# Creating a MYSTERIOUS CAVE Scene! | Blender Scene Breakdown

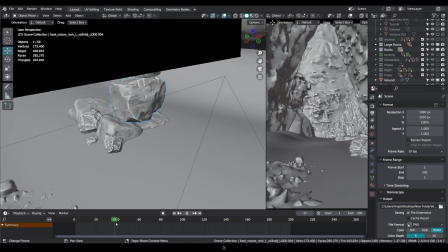4:06 Like you can see, the camera is moving forward,
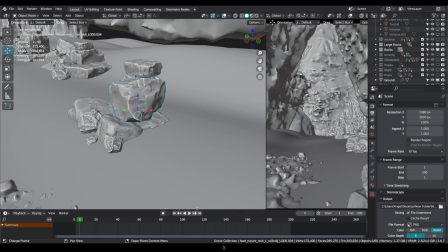4:10 so I want to be able to see something in the foreground in the start, and then obviously by the time we reach the end.
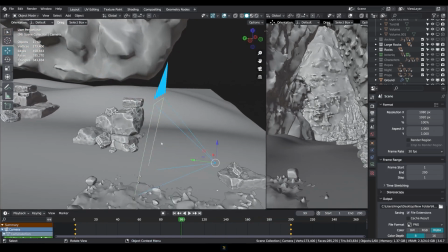4:19 The camera does have a subtle rotation to it, if you can see here. So it has a 98 and then rotating just to about 5 degrees, just so it makes it look like it's looking upwards a bit.
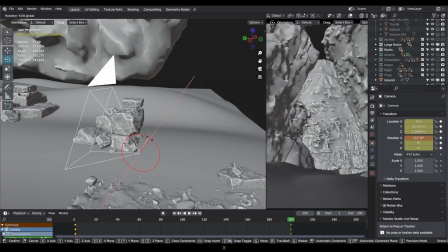4:35 Although by the end I could have made it look a bit more upwards, but that's obviously something that you can always tweak.
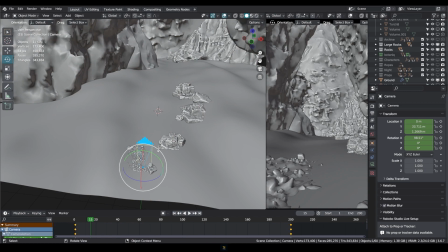4:42 The camera is something you should tweak, be the first thing that you set up, because according to the camera you'll be placing all these objects,
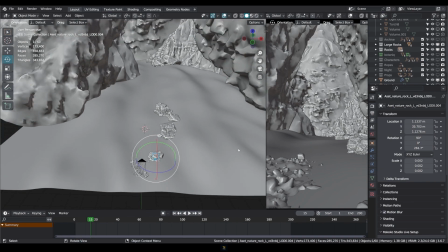4:48 because it makes no sense to place something here and waste resources and time for something you're not going to see.
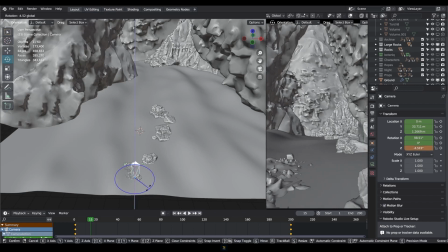4:55 But obviously if you make a difference, you kind of tweak the camera later on and you find out that this camera angle looks better,
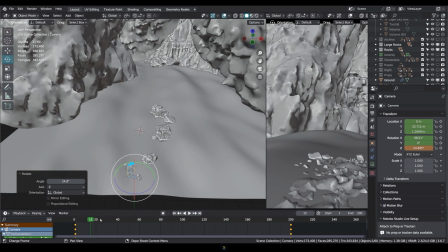5:03 then you can move stuff off, and it's just easier to tweak. But other than that, you should have a basic frame that you want to fill.
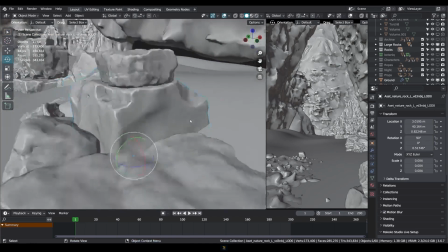5:11 Alright, so we have our props and stuff here. These are our rocks, just set up randomly, and now we're going to add some more props.
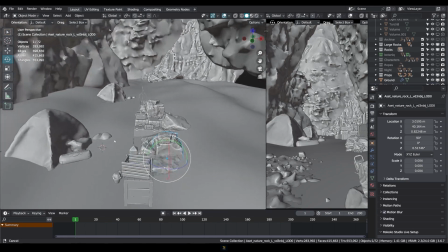5:20 Now these props are what really make the story, as you can see. So in these props we have these lanterns and stuff.
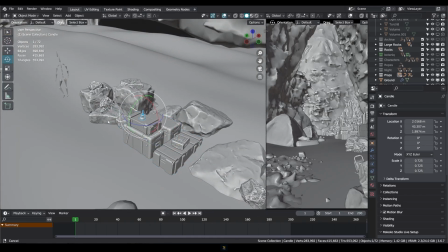5:27 These are kit bash props that I just placed. A lamp here, there's a tent.
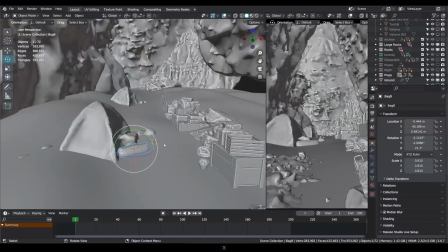5:35 This is just a sketchfab, sort of a 3D scan that I just duplicated here as well.
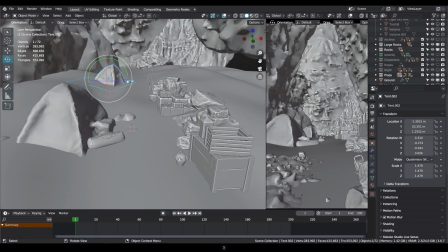5:40 So it's basically showing us that maybe someone's camping here, set up in this little cave.
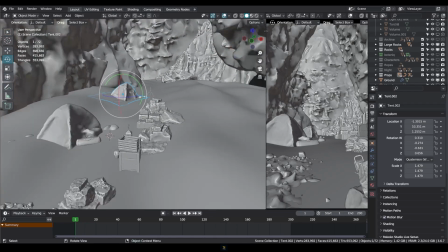5:47 Maybe they're mining, maybe they're doing something.
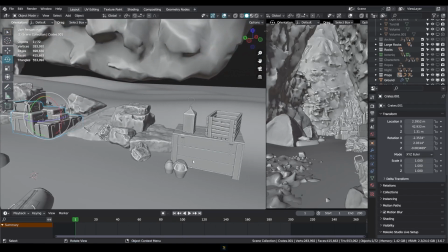5:50 They have these boxes and crates, they have lamps and lanterns and stuff.
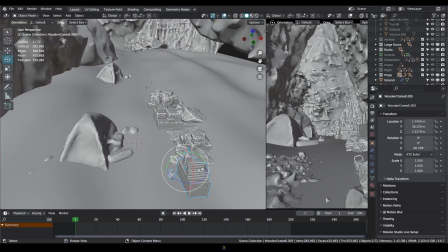5:57 So the story is starting to develop. Now, to actually show what's happening, we need characters which really show us what's happening.
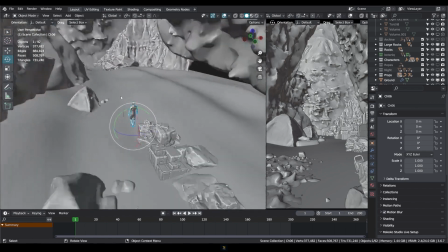6:07 So if we add our characters, this is just generic Mixamo characters with a simple walk animation.
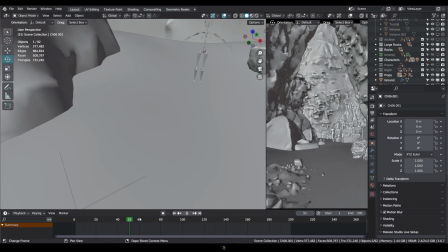6:14 So we have one down here, we have one guy over here, which is basically the same one, just to add depth and also show scale
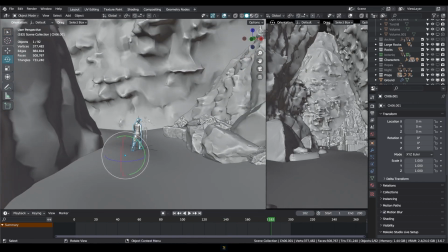6:22 to the fact that someone so close to this cliff or
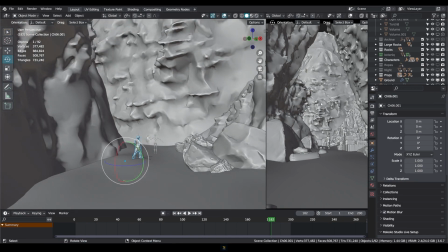6:27 rocky area is so small, and so we can get a good sense of scale.
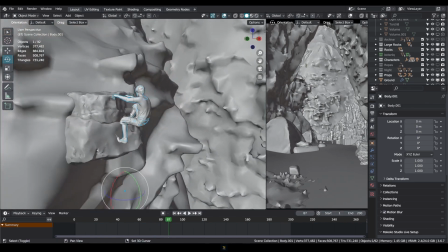6:32 Same with this guy who's up here, who's just climbing this rock,
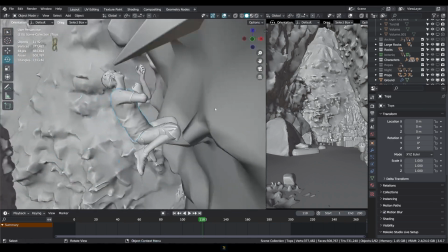6:38 and then we have one over here who's also climbing a rope. And these are all Mixamo animations, and since we're so far away from them,
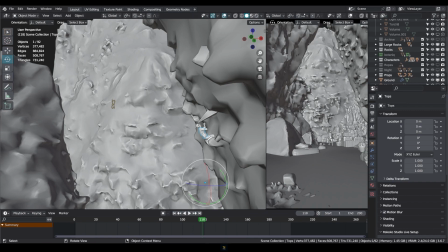6:49 it doesn't really matter what character you use or like how good it looks, because you're not really going to be able to see them.
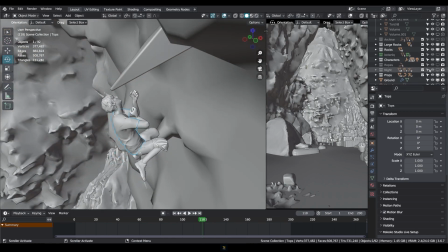6:55 Obviously he's not just climbing in thin air, he does need ropes, so we added ropes, as you can see,
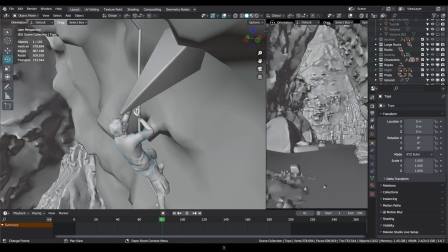7:03 with a subtle animation, just trying to crudely get it to work, because then again you're not going to be able to see it from so far away.
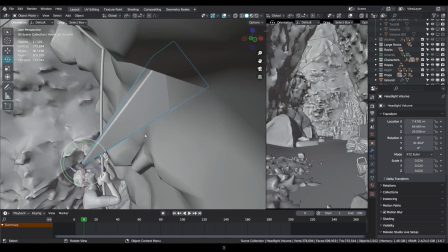7:10 This thing is just a headlight,
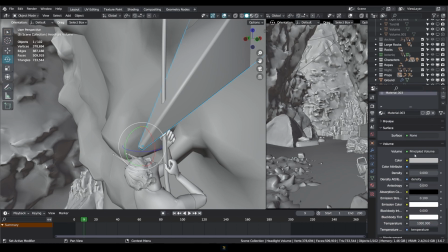7:13 so it's just a cube with a volume shader on it with a touch of emission, just to make sure that it looks like he has like a headlamp or something on.
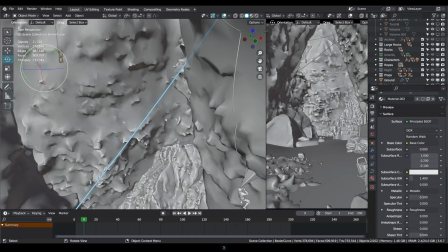7:24 And then these ropes also add to the story, that maybe someone's climbing out, someone climbed in,
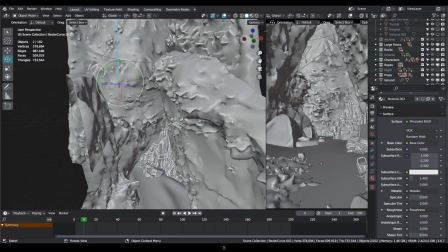7:30 maybe it's just for fun, some climbing going on basically, maybe entertainment.
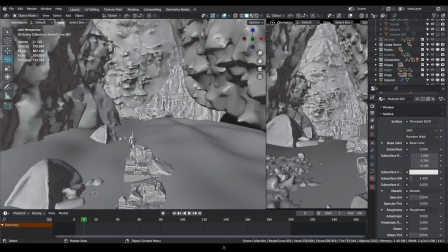7:36 Right, so now as you can see on this side, we have some sort of animation going on and looking into what's actually happening. So if we move on to lighting now, so I'm just going to turn on rendered mode on this side.
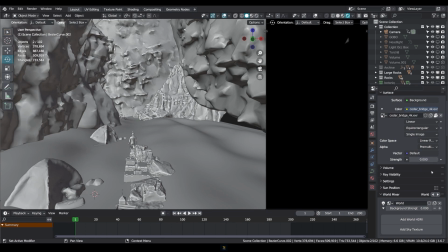7:52 So it's black right now, which means we have no lighting. There is 0 strength for our HDRI, which means we have absolutely no lighting.